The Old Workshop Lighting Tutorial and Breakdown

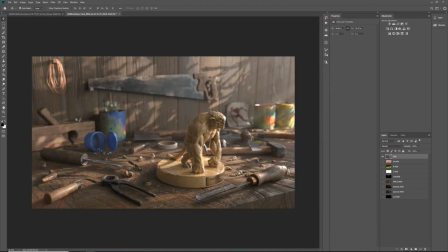27:11 so if we go back and redo you're gonna see the difference is dramatic right so then I
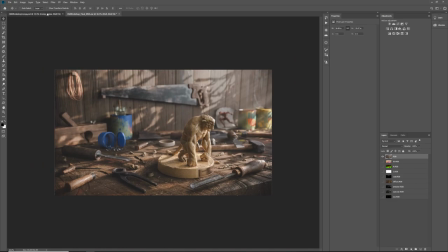27:26 take this image and I put it in this comp
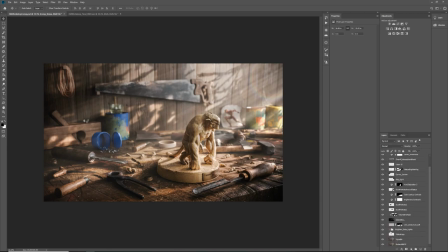27:31 file and I add this is a entire comp so it's not complicated it's just adding little bits and pieces to make things looks more believable so
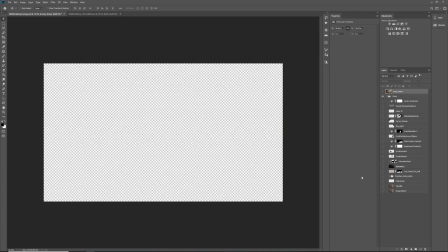27:40 I'm going to turn that off I'm gonna turn all of these off and just to see like what so that's what's coming from the
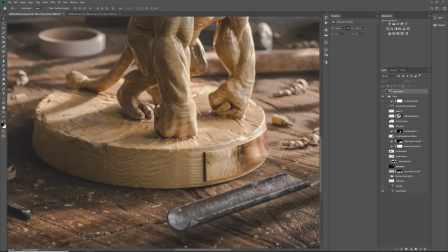27:49 camera raw filter and in the final render believe it or not I forgot to include the logo render so I did another render with just the logo and I am just adding it on top so that's why these bunch of layers here for for no
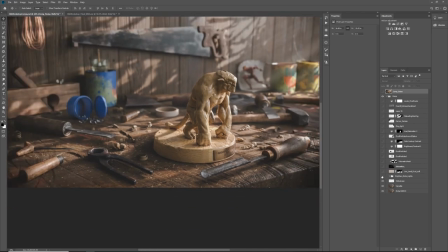28:07 particular good reason so then I have the the gobos a little bit you know enhanced so what I have is literally a levels effect and in levels I'm just brightening of the entire image and
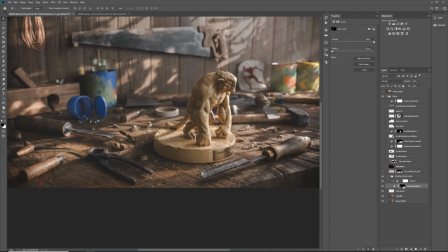28:27 then I'm using mask like a black mask to turn everything off and then using a soft brush I'm going over these and I'm painting to kind of give them a little bit of a glow around them like a little
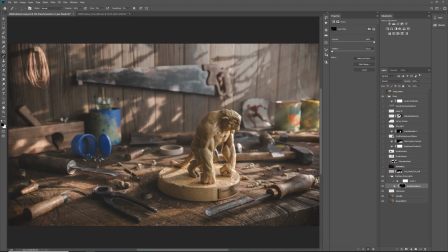28:42 bit of a light feel and also pop them a little bit more so that's literally what that is doing then I have just
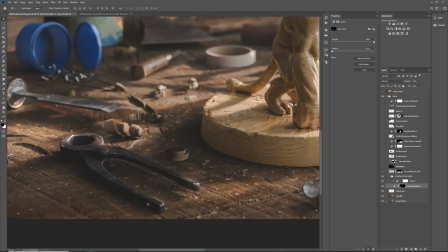28:54 this is so subtle I don't even know if the recording is gonna pick it up but this is like very very soft
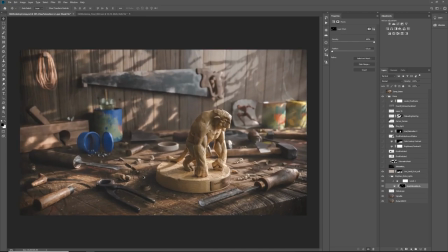29:00 atmosphere effect and what I'm using for this is
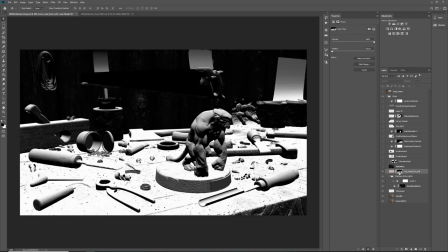29:07 very interesting like if I alt click on this is this is I believe the red channel so I'm taking the red channel so I'm going here channels
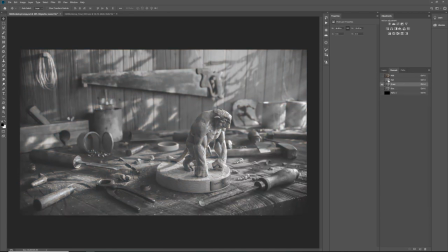29:18 and I'm taking either
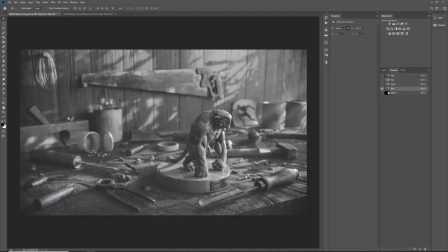29:24 the red or the blue I'm not no actually it's the blue one so I'm taking the blue channel copying
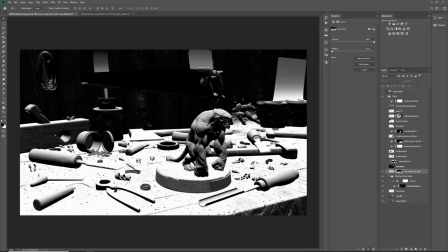29:31 that pasting it into the mask over here and then color correcting it to be very very very crunchy so this is all going to be affected and none of this will be affected right because it's mask so and
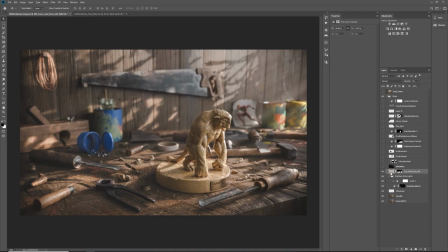29:48 i'm using like this very dusty uh looking color so and the intensity of that is very very low i just wanted to like you need these kind of effects are you need to feel them not see them because if you see them it's already too much right so then i'm taking the volumetric path
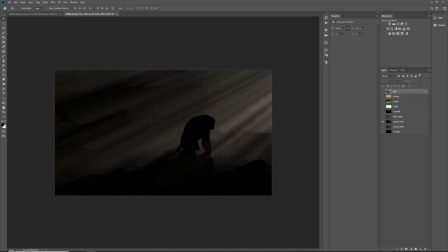30:08 from here so I'm taking this guy so if you notice in
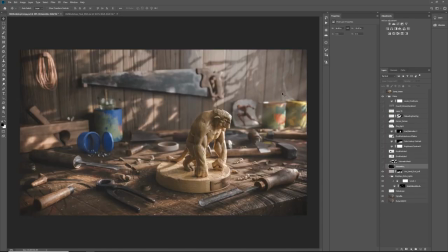30:15 the final render coming from Maya I kept the volume very very minimal I want it to be there because I wanted to translate into the volume pass but I do not want to overdrive everything because when doing the color correction I
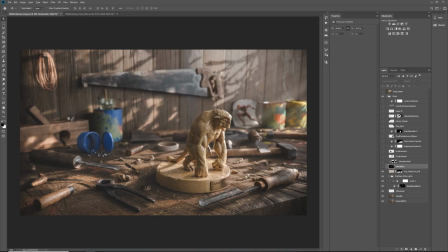30:31 don't want to fight with the volumetrics I want to get my colors established and then I can add the volumetrics to the level and I want them so then
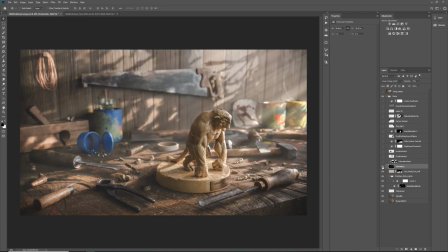30:41 when I add this it you see how much it helps so this is just the literal the volumetric pass added on linear dodge add on 70% no nothing fancy about it and then on top of that I this is so
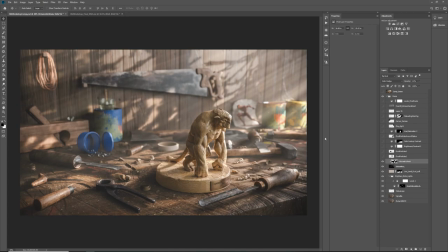30:57 subtle that you can't even see it but see these little spots
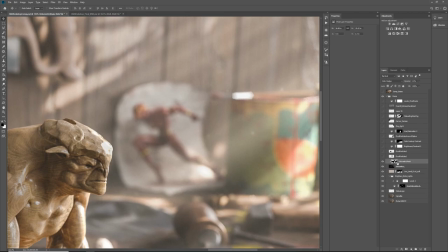31:02 so they are linked to the volumetric path
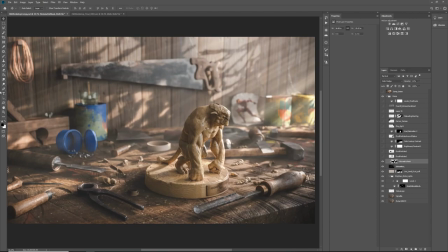31:07 so they're literally I took like a black you know black layer and I painted some white spots and then I'm I'm light linking them to the light linking them I'm linking the layer
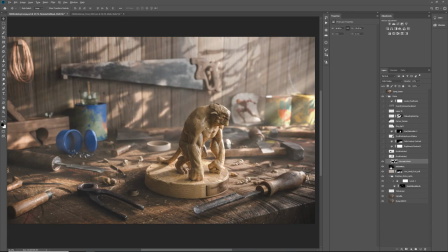31:23 of the volume of those parts to the volumetric so they only show
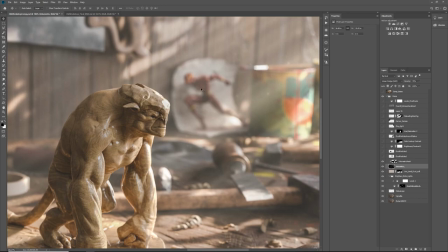31:28 in in the volumetric which because that's where usually dust specs
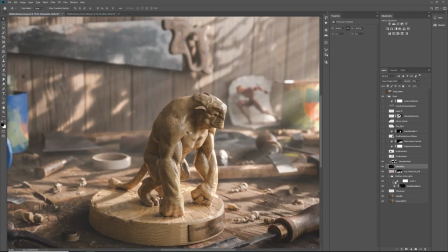31:33 usually show and I have couple of passes of these we're gonna see so and
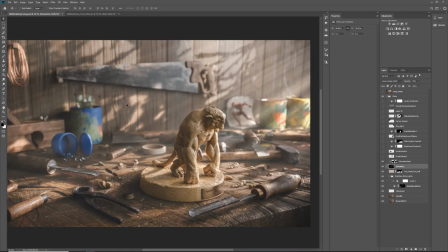31:38 then I have some of them who are like maybe drifting away from you know the main burst of ray coming through so I have these two passes
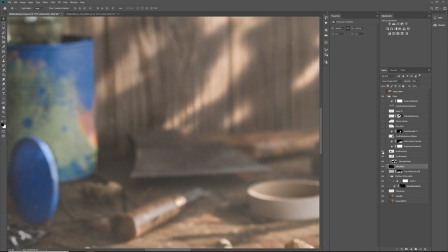31:48 and if I zoom on this spec over here hopefully you will be able to see something with the compression of the video you know as I
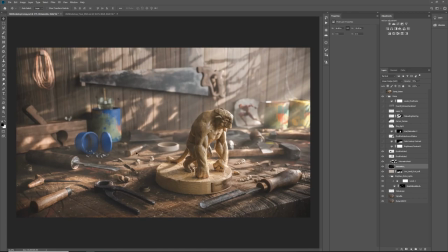31:58 mentioned I don't want to sound poetic but you need to feel it not see it and then I'm adding a bright and brightness and contrast because that volumetric was flattening the image a little bit too much so in this brightness and contrast effect
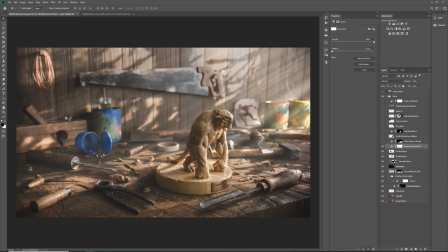32:17 I'm literally just you know punching it just the slightest bit then
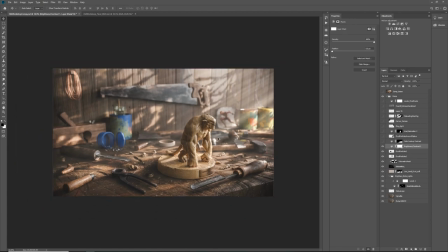32:23 you know i'm all constantly looking at the image and i'm like where does
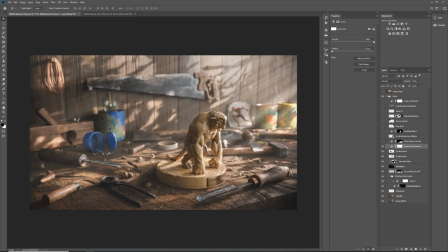32:29 my eye go like can i focus on one thing and after that thing like where do i go um so and then i keep adding this kind of stuff like i added just a black and white image which is like um a color lookup so this is something that comes with photoshop and
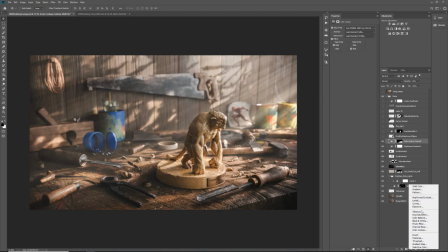32:48 you can access this by clicking here uh and where is color lookup color lookup so if you click
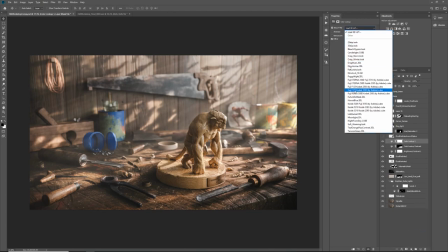32:56 here you get presets of uh lots coming from cameras like uh specific cameras and some you know presets saved by somebody
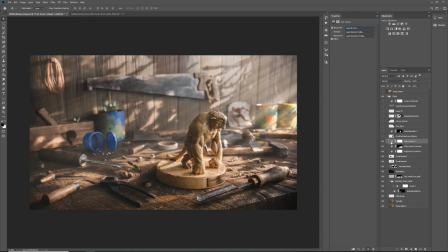33:08 i really like the fuji ones so what i did is i um created a lookup and then i in the mask uh so if i disable
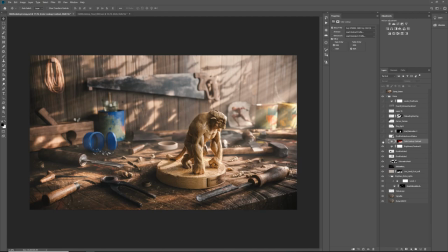33:24 if i disable the mask you see the color lookup is crunching everything it's making very very contrasty which might be something you know you guys like but this is losing a lot of the atmosphere that i worked so hard to get so then i
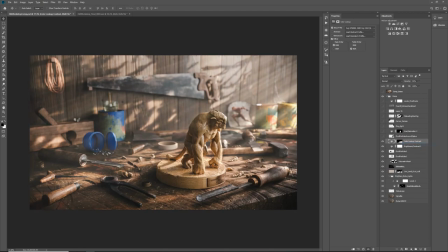33:39 have this mask which is disabling it just around here so that when you look at here you look at the statue everything around that is a little bit more punchy so your eye kind of stays in this
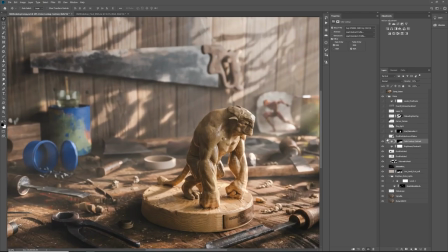33:57 area right so then I have dust particles around statue and
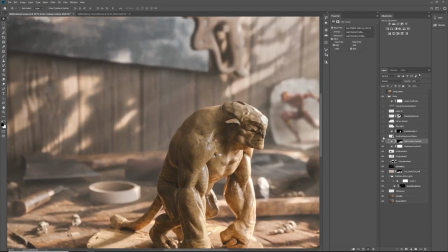34:03 they are like still one of those barely visible one just a few more floating bits of of white specks painted on a black background floating around
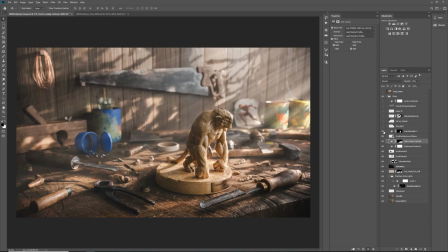34:15 and then the statue was
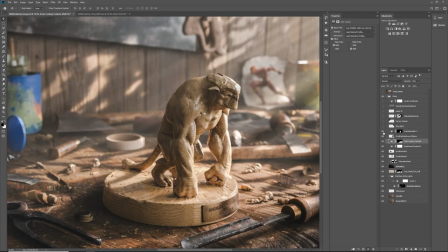34:20 becoming a little bit too saturated it for me so you can see here it's a little bit it's
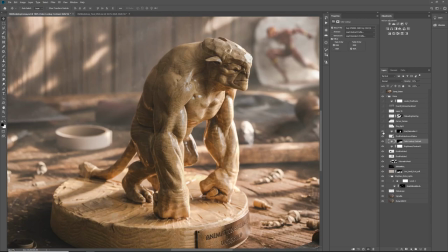34:25 a little bit too yellow just just a touch to yellow like I like I said color correction is all about balancing your colors and making them look you know believable and making them work with each other so I'm just using a hue saturation just
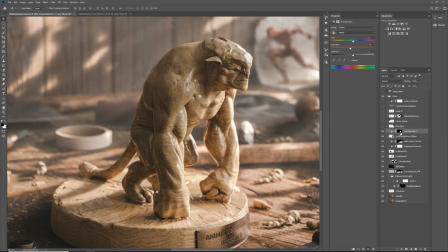34:41 dropping that to minus 13 and I have a mask that I painted actually I didn't even painted the mask i stole that if i go here
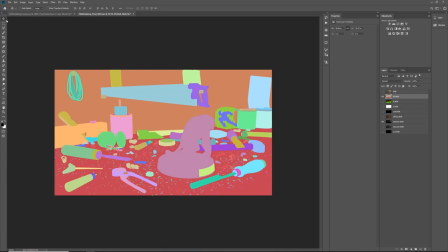34:51 into the into the id pass i can just pretty much click and it's going to give
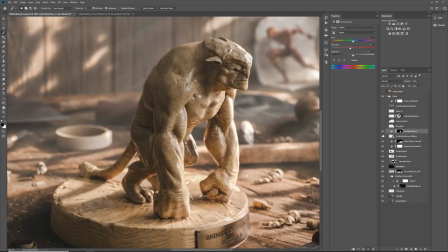34:57 me a perfect mask which i can copy um to this the document and paste it into the mask